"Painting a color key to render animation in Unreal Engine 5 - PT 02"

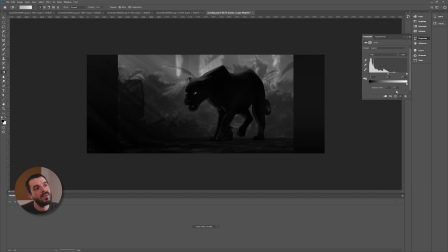985s
I'm going to push up black point of the background a little bit in there so that the panther will really be the darkest element in the scene, hopefully. I'm going to make a mask on the floor so that the floor stays a little bit darker there.
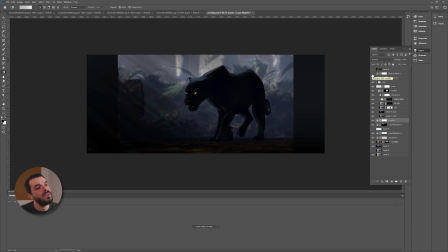999s
This is going to look okay, probably. Now let's remove the black and white. There you go. And now you see that we have the panther a little bit more visible again. Similarly, you could duplicate these levels, bring them into the panther group and use the levels this time around to darken the panther a little bit.
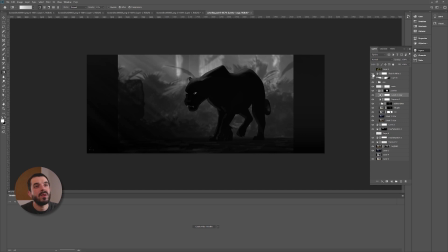1016s
So this way you create even a little bit more contrast between the panther and the background. You see it stands out a little bit more. The result is that you tend to flatten the fill light in here, but if you're going for something which is not super realistic, this might as well work.
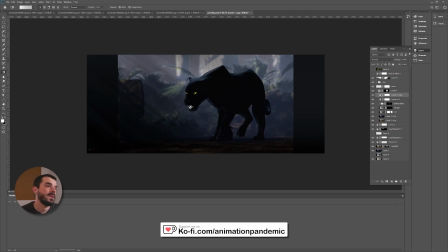1033s
Then ideally we would want something in the foreground to create some sort of foreground element that can be blurry, but maybe we're going to do that straight in 3D. It kind of works, I think, already. There is a little bit of a problem, I think, in the background. The background is quite yellowish, while the rim light is kind of bluish there.
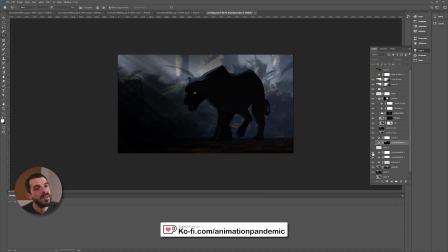1052s
So maybe I want to try with a hue and saturation layer and just try and see if I can make the background a little bit bluish. And I think something like this could work so that the rim light and the background will be more in line with the same tone.
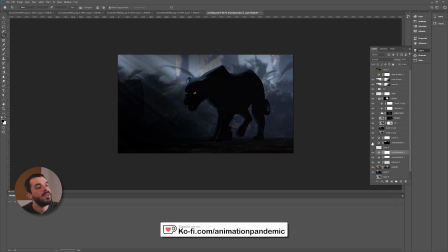1066s
And then similarly, maybe I want the sky to be a little bit brighter in the background and a little bit bluish.
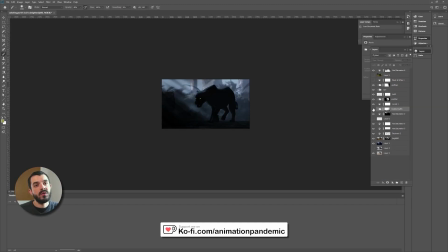1072s
Also, as a last minute addition to the scene, I created a group with an exposure inside just to brighten up the background. I placed it just above the background just to increase the contrast between the foreground and the background.
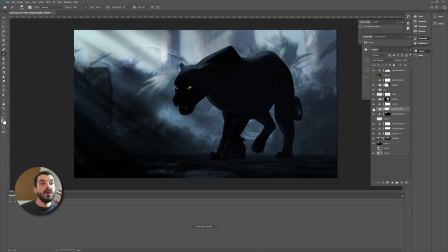1087s
Because my concern was that if I look at the panther here, with this new brighter background, I get a nice and clean silhouette there.
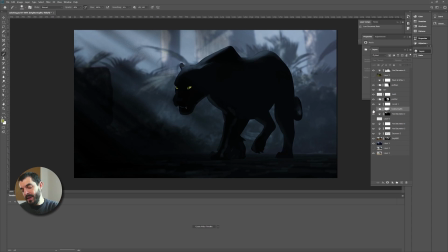1096s
But if I disable it, the panther melts a lot more into the background and I don't like it too much.
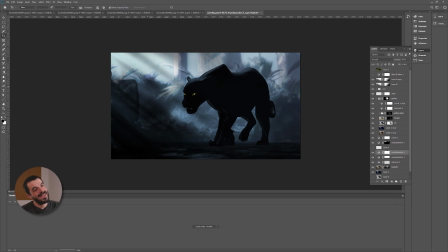1102s
So I'm going for something that is not strictly speaking realistic.
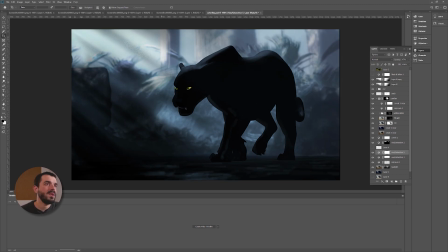1106s
It is a little bit more stylized as lighting, but this should give me some sort of vague idea of where we're going. This is our strategy. I'm going to save this thing and I'm going to make a snapshot of it and add it to my PureRef pictures there.
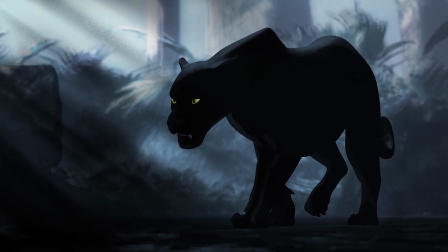1121s
So this is my picture. Nice. I have a plan, or sort of.
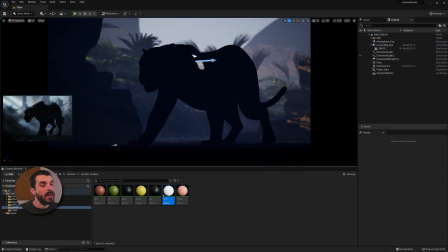1126s
And with this plan in mind, we can go into Unreal and put it into action. However, since at this stage we are talking about matching our lighting to a color key, I think a render test would be in order here, because I want to make sure that the tool is actually capable of rendering stuff. So let's see how to render out our sequence.
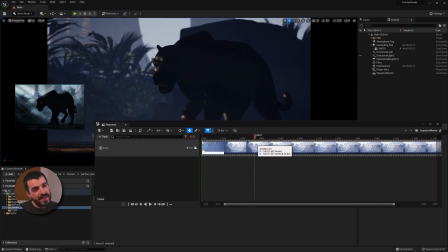1145s
Also, one of the things that is a little bit troubling to me is that in the sequencer, the image looks a lot brighter than in the viewport there. So I start to sniff there may be a problem in the way we are seeing colors in the viewport.
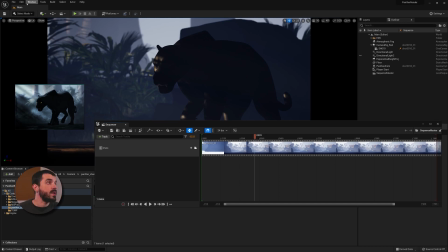1158s
So I wonder, what will the render look like? And to solve this doubt, we are going to go under Window, Cinematics, and Movie Render Queue. And in here, we are going to start a render job. We have our sequencer in here with shots, and there's one shot in there only.
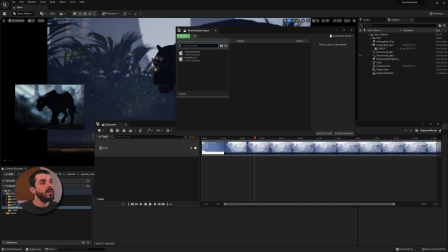1174s
So we're going to click on the plus render in the movie render queue, and we're going to render out the sequence master.
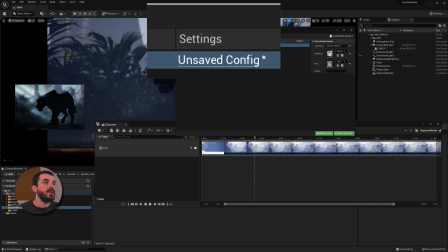1179s
That's our sequence in there. If you click on unsaved config just under settings, you can access the settings for this render job.
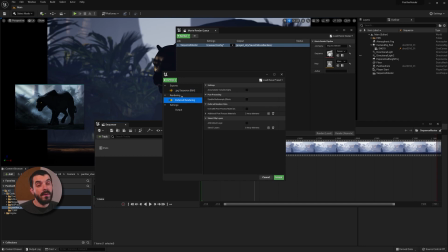1186s
And as it stands, we are rendering out in JPEG with the deferred render system, which is the default one in Unreal. And if you go under output, you can specify where Unreal is going to store your files. As a first test, I just want to render with the default settings just to see what comes out of it.
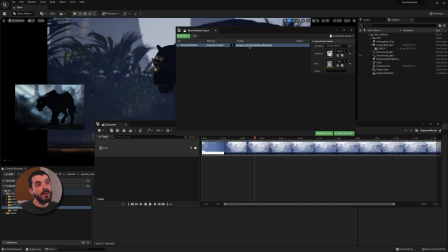1202s
So I'm going to close the settings window. I'm going to click under the output column, and that should open the folder where the renders are going to be stored.
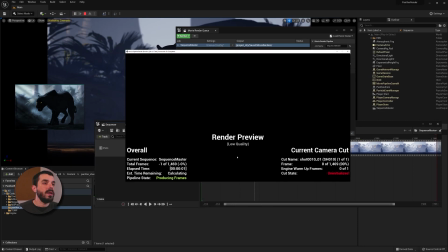1211s
And I'm going to hit render local. Unreal will open up the render window, and in there I'm going to see what's going to come out in terms of frames.
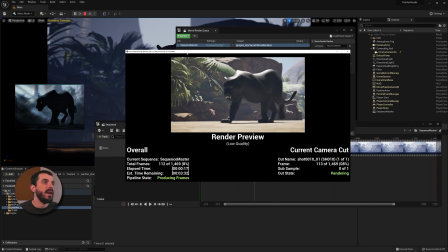1218s
Now, I don't know what you think of this, but this doesn't look at all like what we have in the viewport there.
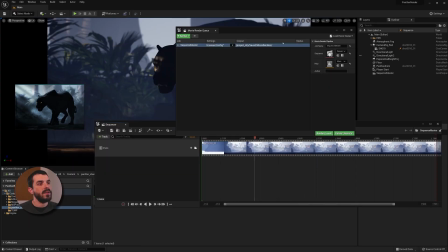1225s
So now we know that we might have a problem rendering this out because the render does not look like the viewport.